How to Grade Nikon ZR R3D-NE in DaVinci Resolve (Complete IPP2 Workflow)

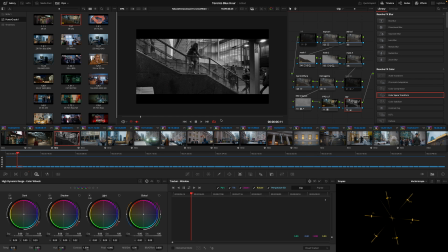I mean, I almost want this area to be brighter too. Let's use this third mask. In this case, let's do this.
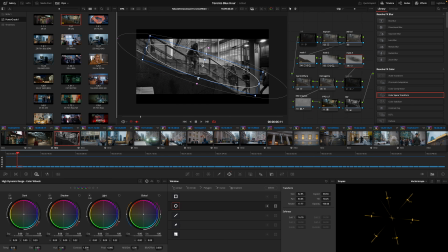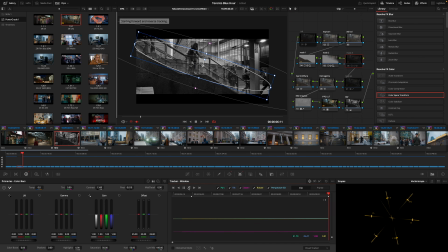Okay, so let's hide all of these and show them and see what we think.
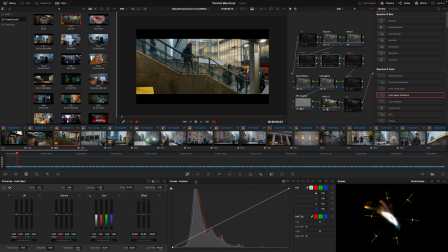Yeah, so this was very flat and boring, and that's a lot more exciting. Let's see what it looks like in motion. We'll probably need some noise reduction on that too, so let's apply that. And I don't know that there's any
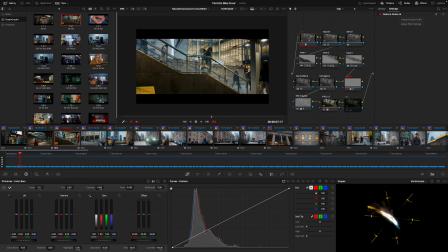good sample frame, so let's go with what is.
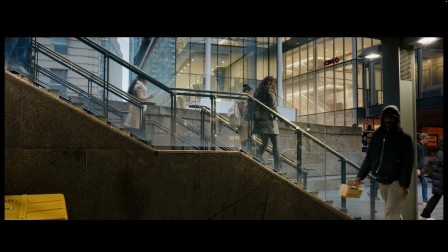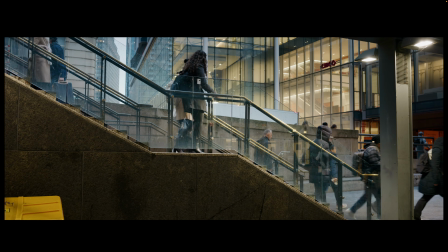So that looks pretty good to me.
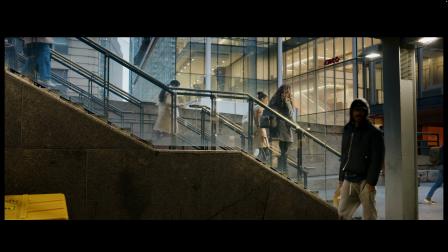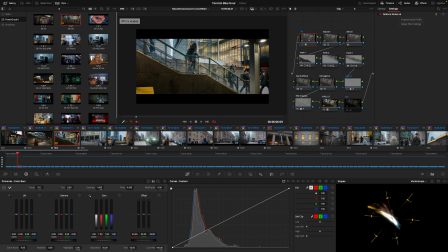That was our original shot. Very stylized, but cool. I mean, maybe I could walk back some of that, but for now I'm gonna just move on. So here we have this image.
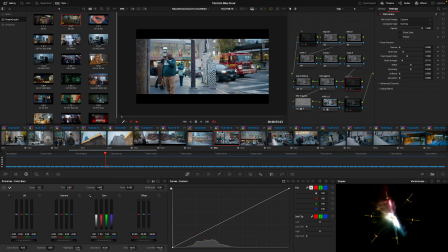I think here we definitely want to do some masking. We want to make this guy stand out more, and this isn't a case for magic mask. I think here we're just gonna go ahead and do something like this.
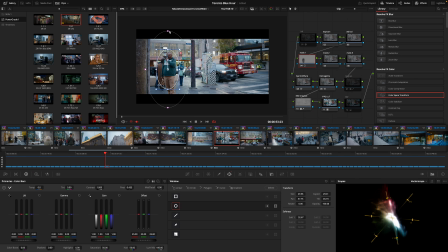Give him a little bit more exposure, just a little bit. And then this really takes up a lot of my attention. So I'm going to
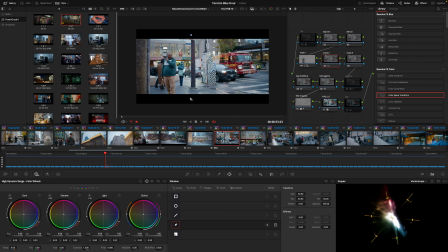see what happens if we just go like this and then really soften that out.
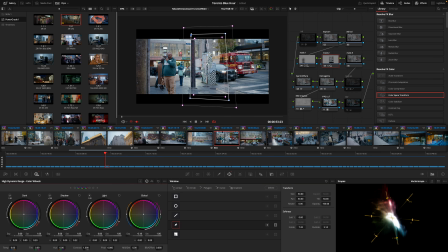Okay, and let's give this some darkening. Let's see if that's enough. It's subtle but good. And this third one, I mean, I think we could go.
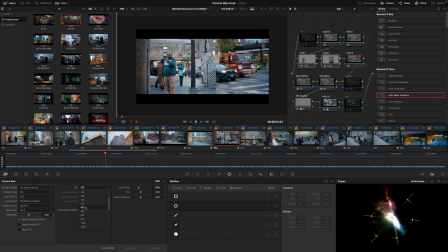Actually, maybe this is a case where we want to take this ISO and change that like that, and then give this one more mask here. And let's brighten this.
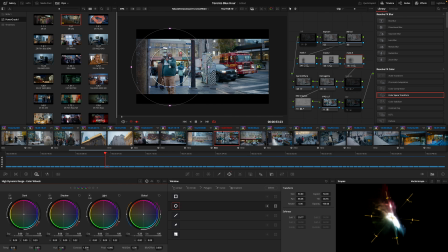Okay, ready? Look, I mean, it really changes the character of this.
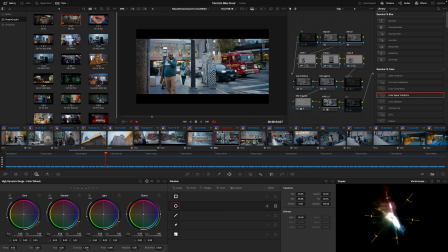So what happens when we move, when we press play? Oh, good. That's good. So versus this, which is kind of messy. That's better.
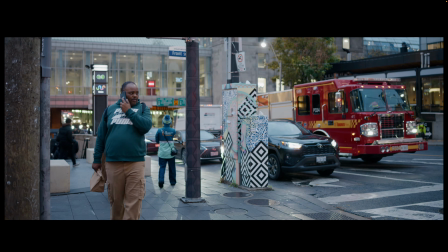Versus this.
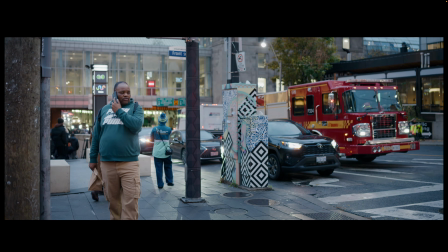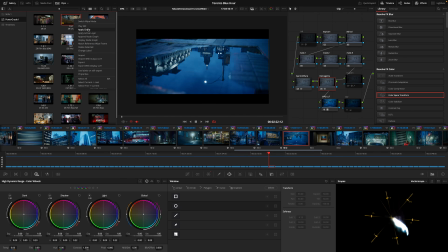That's good. So let's compare this. So this is what that color warp does well.